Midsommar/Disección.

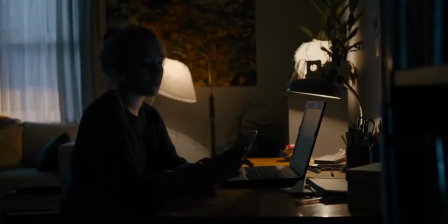4:10 For the next 5 minutes, no music is played to force an emotion.
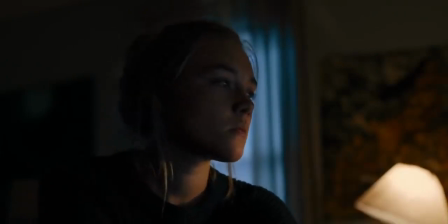4:14 In fact, the lack of music is what intensifies the scene because we're given no clues about where the story is headed next.
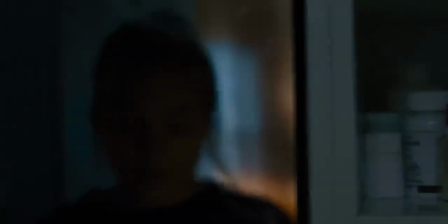4:22 Of course, except for the unconscious knowledge that whatever happens next probably won't be graceful.
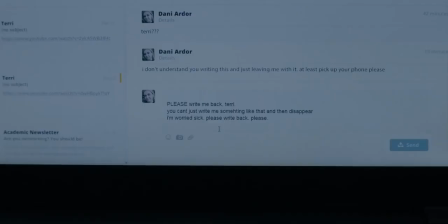4:27 The first real score enters when Danny receives the phone call that will turn out to be from the cops, informing her of her family's death.
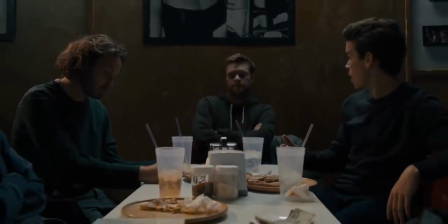4:35 But this one is deliberately played down to ease the audience into the upcoming climax,
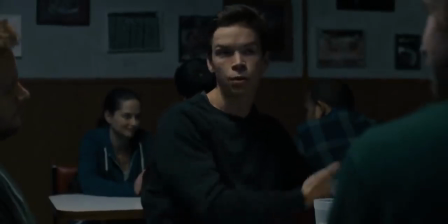4:41 and the score remains half hidden in the mix as an ambience when we cut to Christian and his friends having a conversation at a restaurant.
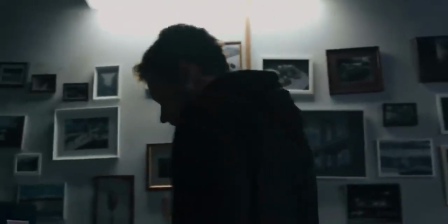4:49 And then...
Hey.
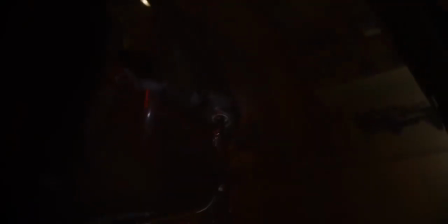4:55 When Bobby Krolik's incredible score, Gassed, finally hits,
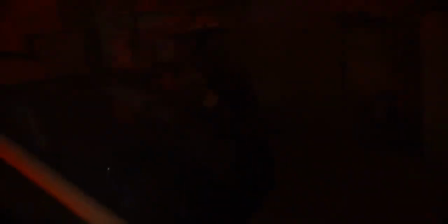5:00 presenting itself at the front of the mix. It does so by supplementing our reaction, not forcing it. It functions as a description of the visuals, with the strings and other effects mimicking the siren of the ambulance,
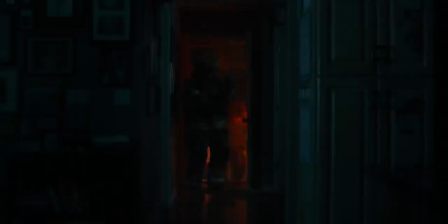5:14 the leaking gas, and even Danny's cry. Yeah, this soundtrack features Danny's actual cry blended into the mix like an instrument to enhance the dread.
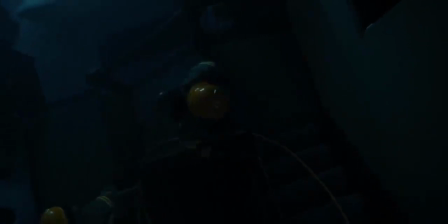5:24 And because the sounds we anticipated to hear from the visuals are muted, the score that imitates and replaces the ambience feels more compelling. And by the time we hear the zipping of the body bags, and with the track becoming increasingly melodic,
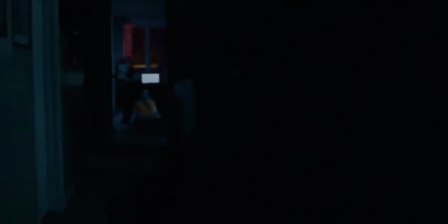5:39 the line between noise and music gets clouded, both functioning as each other.
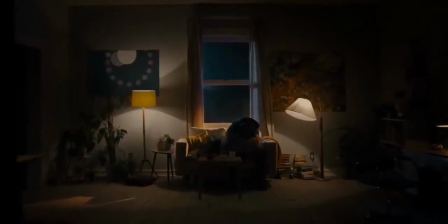5:45 Nothing exists outside the world we see. Everything we hear is everything the scene produces, a one-to-one correspondence,
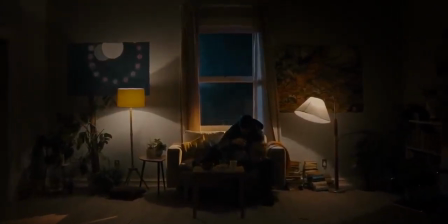5:54 carefully timed to match the visual sequence. What it isn't is Danny's experience.
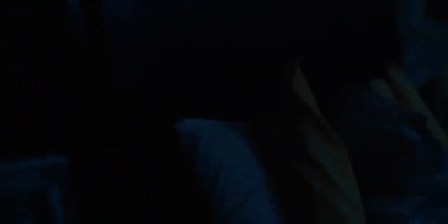6:00 Danny wasn't at her parents' house at the time of their death. Truth be told, she probably never even got to see them the way we did.
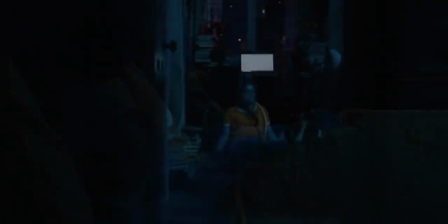6:07 So technically, she never saw this.
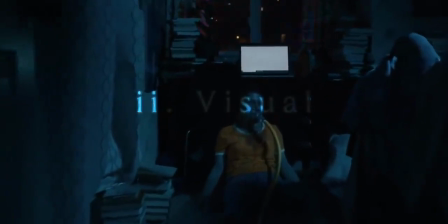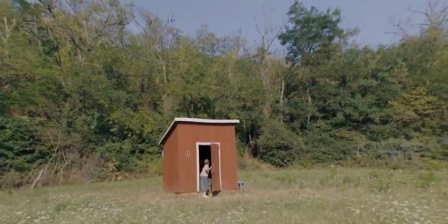6:17 Yet, Aster continually uses this exact image through the course of Danny's journey,
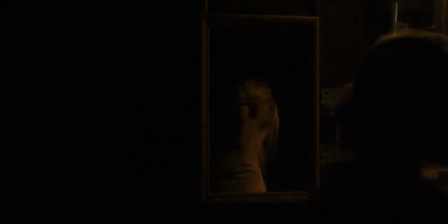6:22 either as a part of her subjective experience or as a superimposed image hidden in the background.
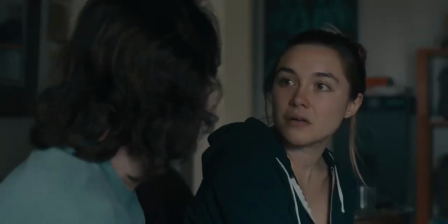6:28 It's crucial that we don't get stuck in a loop here, trying to come up with a logical reason for how Danny may have gotten that image in her head.
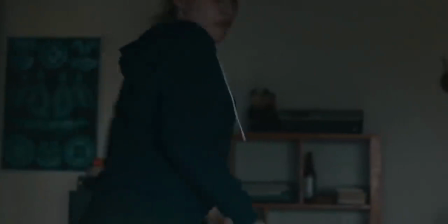6:36 Danny is a character who has lost her entire family. It doesn't matter what image she has in her head, it's all traumatizing.
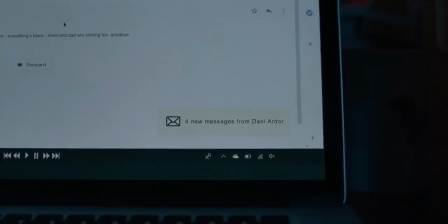6:44 What matters is the experience of the audience. For us, the only transferable quality of Danny's trauma is the daunting image of Terry.
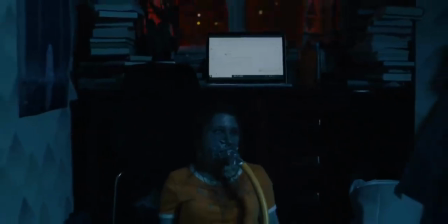6:52 Therefore, to keep us in sync with Danny's suffering, Aster recycles this picture, translating the trauma to a tangible visual stimulus. It's worth noting at this point that, as was with auditory cues, the visual cues are isolated,
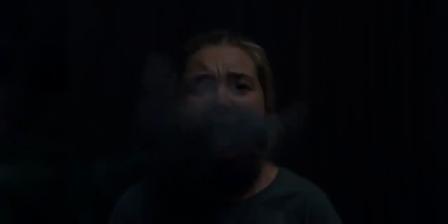7:07 in that they seldom accompany auditory stimuli to navigate our attention to a precise detail that can't really be found.
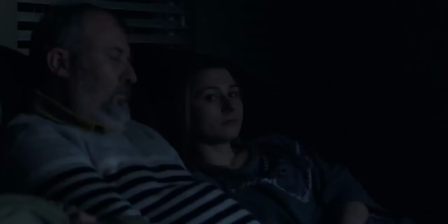7:15 That's how genuine anxiety is created in Midsommar, by mismatching what we see and what we hear,
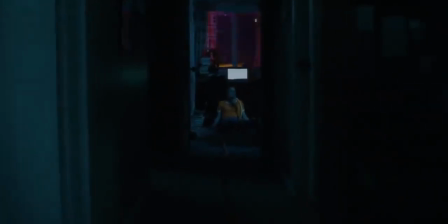7:21 by directing our attention to the screen that hides what we're to see in plain sight.
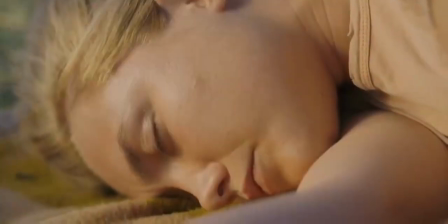7:28 Hey.
As a result, Danny's misery echoes with us like no other.
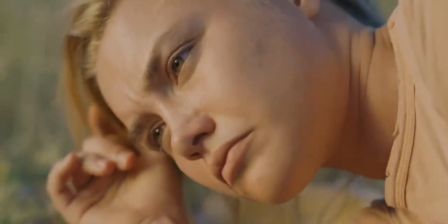7:34 When she's aware of her own anxiety, the image is openly exhibited alongside Danny.
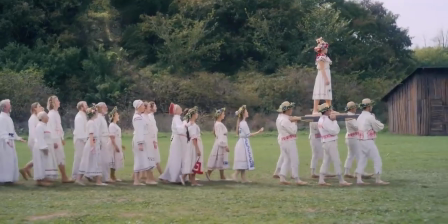7:39 When the anxiety is concealed but lurking, the image is burnt on the periphery of our minds.
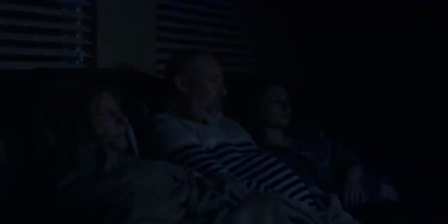7:48 Another image that is recurrently displayed is the flashing emergency lights from the night of the incident.
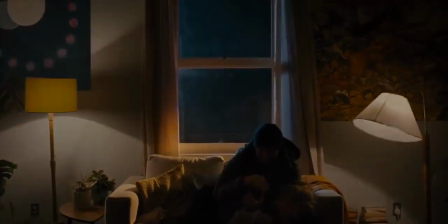7:54 There is a moment when Danny is exposed to this light pattern in the opening scene, but again,
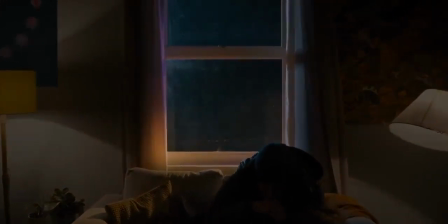8:00 the vivid lights are less about Danny and more about the audience,
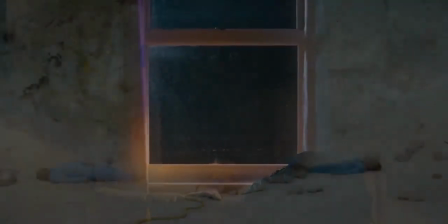8:04 behaving as yet another trigger and a reminder of the shocking imagery we had to endure.
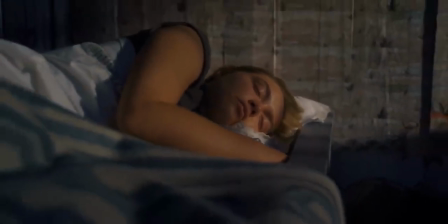8:11 The second half of the film shifts from spotlighting Danny's trauma to her present confusion and nervousness.